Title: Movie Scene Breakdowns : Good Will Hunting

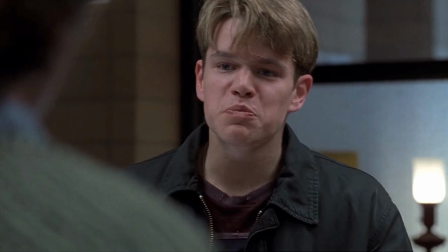And here we can see this uncontrolled bright light beaming behind Will.
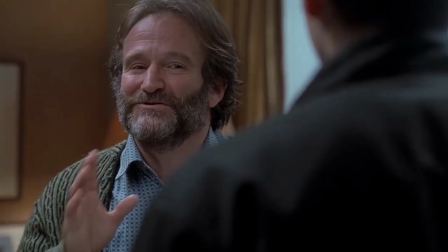And we go back to the controlled light lamp behind Sean, explaining, no, you don't get it. You're not seeing what I saw. You don't have the discernment yet, and I'm trying to get across to you. I understand how much you value these things,
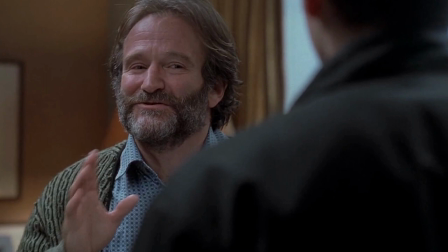but what I'm telling you is that there's something even more valuable out there that you're missing out on.
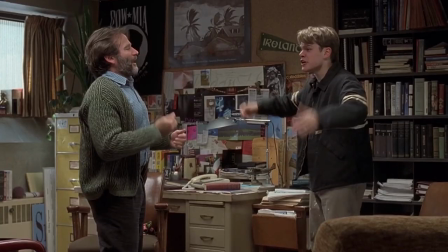And I love this shot. This is, so they pull back into a wide. This is behind the couch that would represent second base. So it's a pretty good view of the entire room. And you can see that this is a very oppositional shot, meaning that Will is on one side
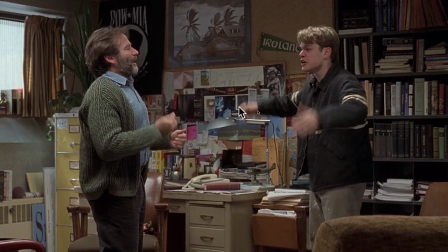and Sean is on the other side, and they are clearly there are two powers at odds with one another here, right? Will trying to advocate for, you know, missing the ball game, and Sean trying to advocate for there are more important things in life than that.
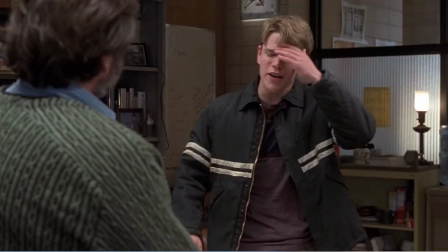This is a great little shot. I think it's very interesting that behind Will, there is this notion of this lit up clock. And when Sean was originally sitting down earlier in the scene, there was also a tiny little clock behind him. Now, typically
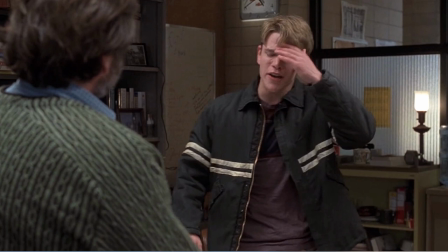in therapy sessions, typically it's you don't see clocks, which is interesting, but there's clocks everywhere in this room. This is Will indicating to Sean that he can't believe that he missed out on it.
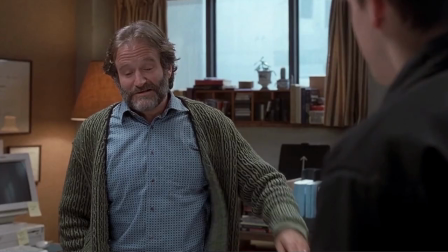He blames his friends, and Sean says, nope, it wasn't my friend's problem. It was a decision that I made. And so here Sean's indicating to Will that, you know, it was a decision that he made, and it was up to him.
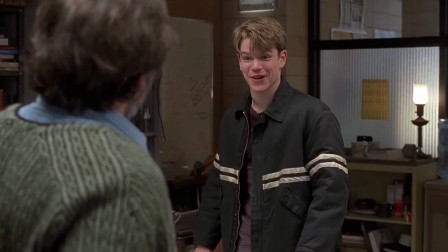And he explains how he did it. And Will responds by thinking that the way he did it was ridiculous.
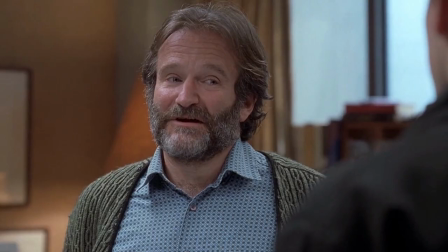Now this right here is the reverse shot, and we've punched in on the 85. And this is such an important part that we've punched in on the 85 so that the audience picks up on it. And the audience is almost directly behind Will, so it's really as if Sean's character is appealing to us, the audience.
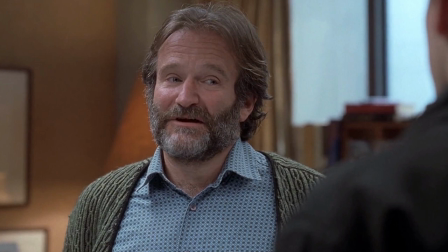And he's speaking to Will in his language, and he gives him numbers. He gives him concrete numbers because he remembers every single month, every single year that was spent,
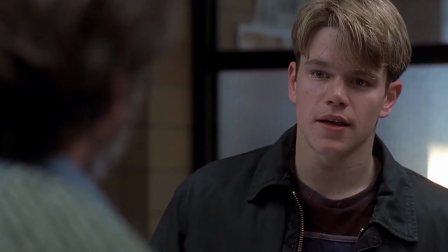you know, trying to be by his wife's side. And now we can see that this is beginning to land on Will. This is the 85 millimeter on Will. And we can see that it's finally getting through. It took all that time. It took that entire story.
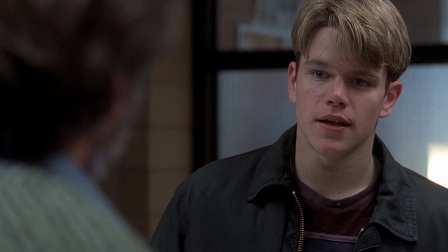It took going around every single base for it to finally get to into Will's mind.
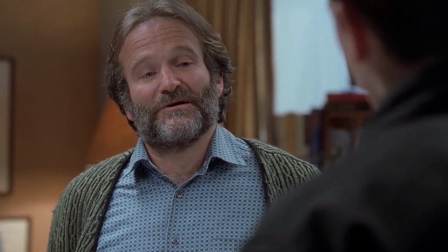And now this is the reverse on Sean explaining what regret really is.
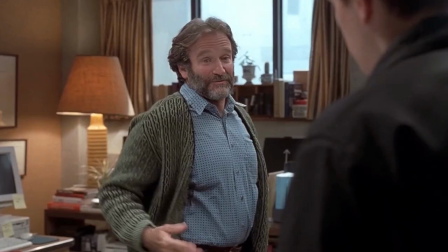And we can see that it's finally made an impact on Will. This is one of the shots that really stood out to me, and I didn't see it until I had to do this breakdown. But what happens here, Sean moves from second base essentially to first base,
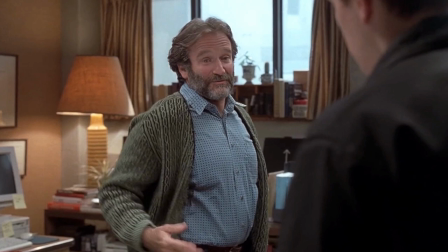and the camera is on tracks here, and it's going to slightly pan as Sean takes his seat. So we track left and pan right.
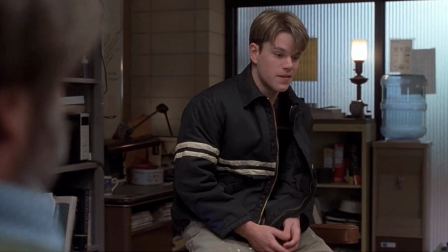This exact camera movement is mimicked in the reverse shot as Will goes to sit down on the chair that would constitute third base. The camera tracks left and slightly pans right as Will takes his seat.
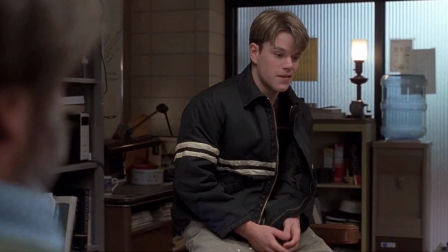And this is to indicate that Will is following Sean. He's understanding what Sean is saying, and he's finally processing it.